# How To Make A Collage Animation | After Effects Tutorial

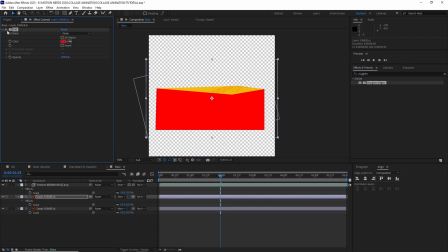4:05 In the bottom base layer, I added a fill effect and changed it to a bit more darker color.
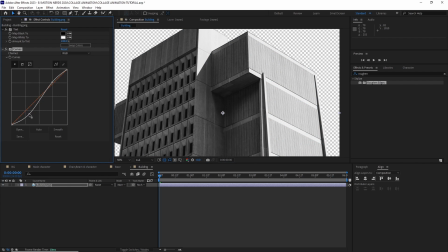4:15 I dragged this building image into its own composition. I tinted it and then used a curve effect to add a bit more contrast to the image.
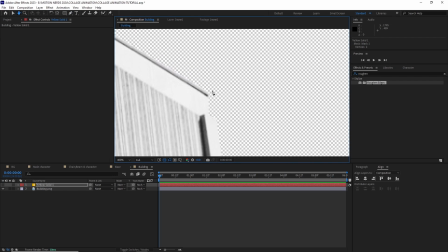4:24 Then I created a yellow solid and created a mask over it.
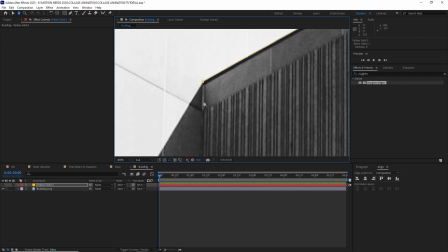4:28 I used the same animated texture and added it to the side of the building using the track matte feature.
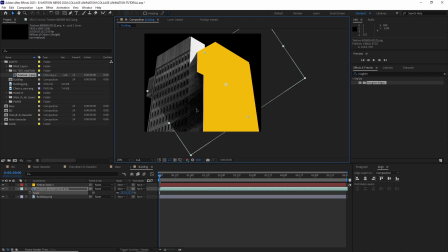4:35 After this, I duplicated the yellow solid and put it behind the texture. I added a fill effect and changed the color of the texture,
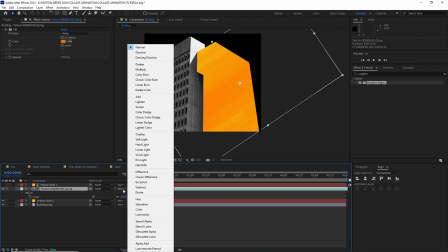4:43 then added a curve effect to drop down its overall visibility to make it a bit more subtle.
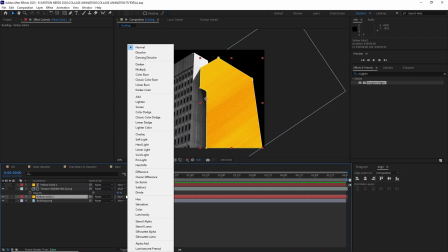4:50 I changed the blending mode of the bottom yellow layer to pin light, and this is our background building done.
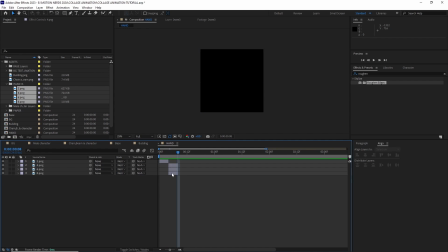4:59 For the hand, I created a new 1080 by 1080p comp,
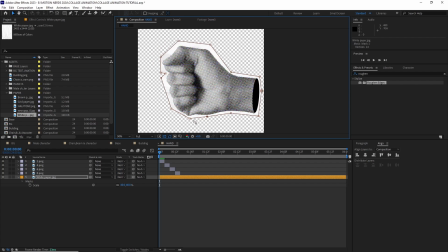5:03 then dragged those hand images, trimmed them for 2 frames long, and then sequenced them.
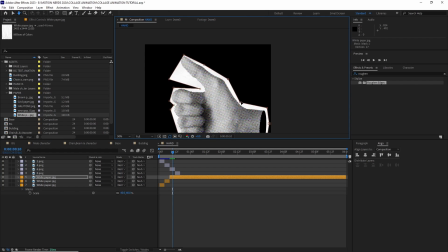5:09 After this, I dragged in the white paper image and created a rough mask for each of the hand frames to set in the background.
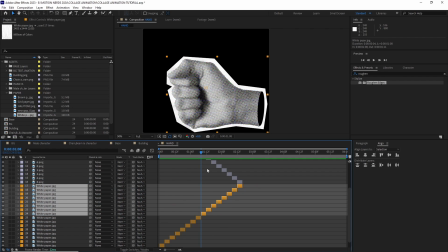5:17 After this, I just duplicated the hand layers and the background paper layers till the comp was filled and we got our hand animation.
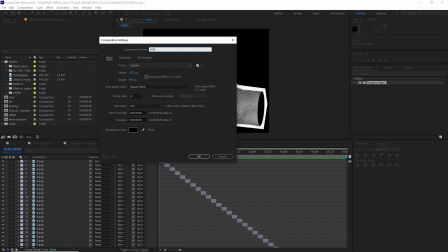5:28 The text animation was simple too. I created a new custom comp 1200x400p, then dragged in the newspaper texture.
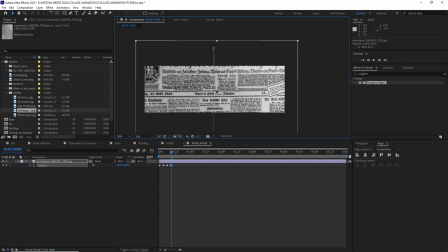5:37 I animated its position, then changed the keyframes to hold keyframes.
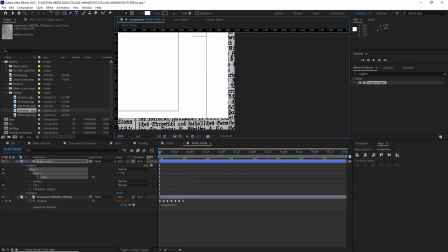5:43 After this, I created a white shape layer and animated its points from left to right.
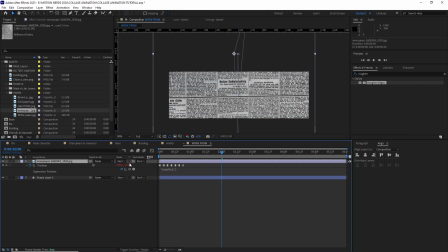5:49 After this, I put the newspaper texture over the shape layer and turned on the preserve transparency button so it's only visible on the shape layer.
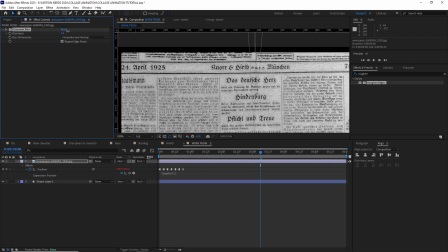5:58 I added some blur to it cause it was looking too prominent.
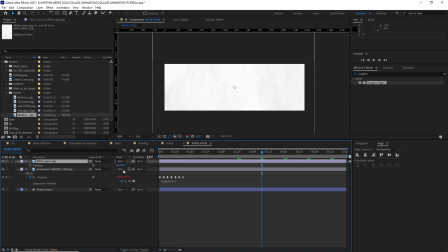6:02 I imported that white paper texture and placed it where there's a lot of shadow area on the paper.
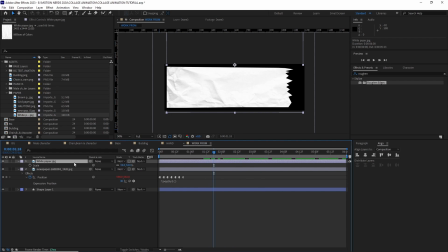6:08 I used the preserve transparency button and changed the blending mode to multiply.
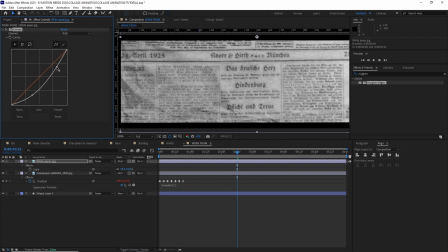6:13 Then added a curve adjustment and changed the value so the contrast is really visible.
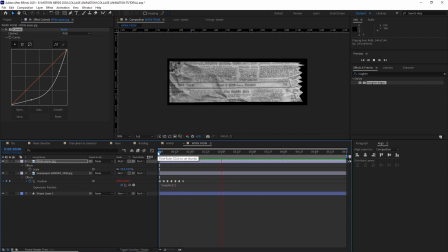6:20 This gives this whole thing a bit more papery look, I think.
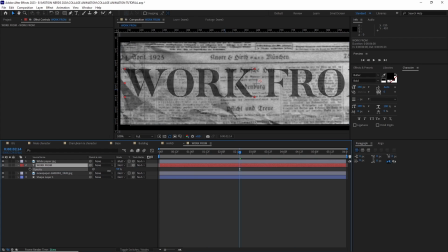6:24 I added a text layer, then put it under the white paper texture and bring down its opacity a bit.
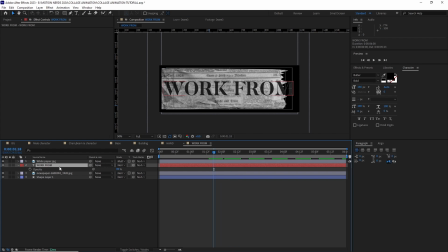6:31 Click on the preserve transparency button for the text layer and the text was done.
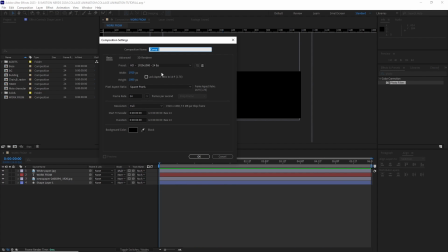6:44 Time for the final animation. For the final build, I created a new 1920x1080p comp.
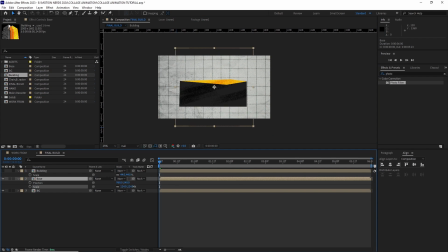6:50 I dragged the BG, base and building comp inside it.
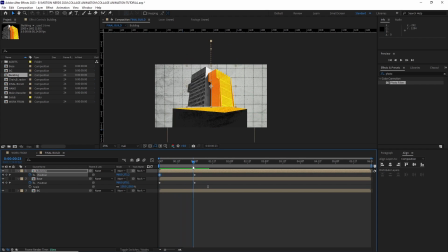6:53 First, I animated the position of the base and then I animated the building's position and rotation.
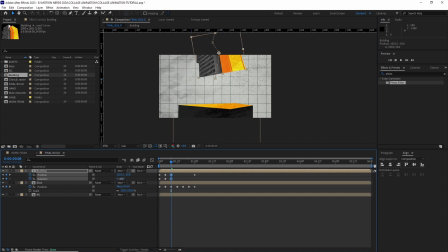7:00 Turned all the keyframes into hold keyframes for that janky movement. Once I was happy with it, I brought in the character with the beam comp,
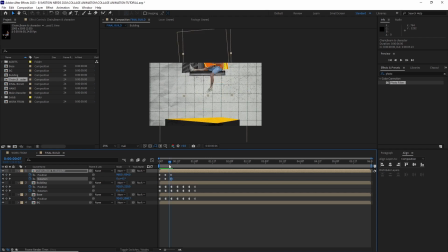7:10 repositioned its anchor point to the top and started animating its position and rotation. Same as before, I turned all the keyframes into hold keyframes. After this, I offsetted these 3 comps so they don't start all at the same time.
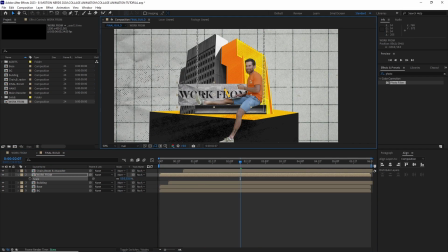7:25 Then I dragged in the text comp, adjusted its scale and position,
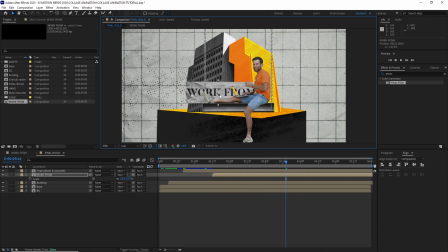7:29 and placed it in the timeline so it starts when the character settles down.
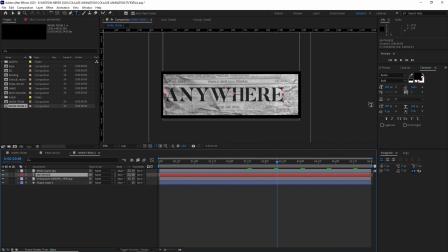7:34 I duplicated this text comp in the project panel, then double-click on it, and went inside it and changed the text there.
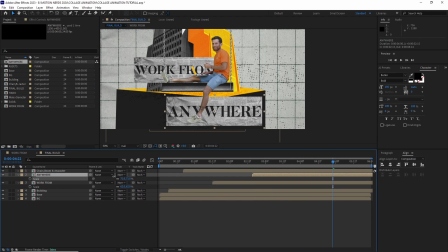7:42 After this, I put this new text comp in the timeline and like before, adjusted its scale and position.
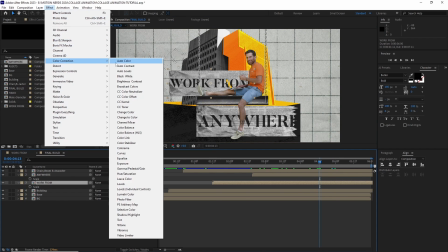7:49 I added a photo filter effect by going Effect, Color Correction,
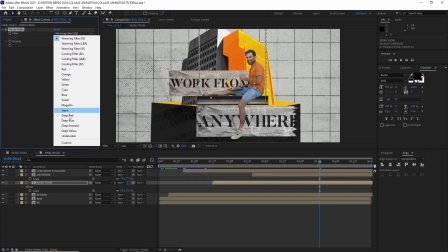7:54 Photo Filter and adjusted the tint so it's a bit more on the reddish brown color scheme.
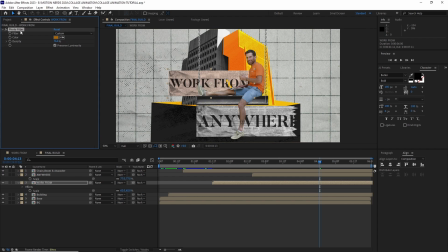8:00 I also copy-pasted this effect to the other text comp, so both of the text comps stand out from the background a little bit.
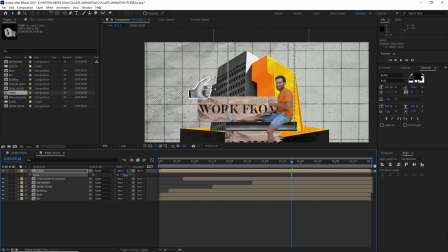8:07 I imported the hand comp and started adjusting its scale. Then I animated its position and rotation.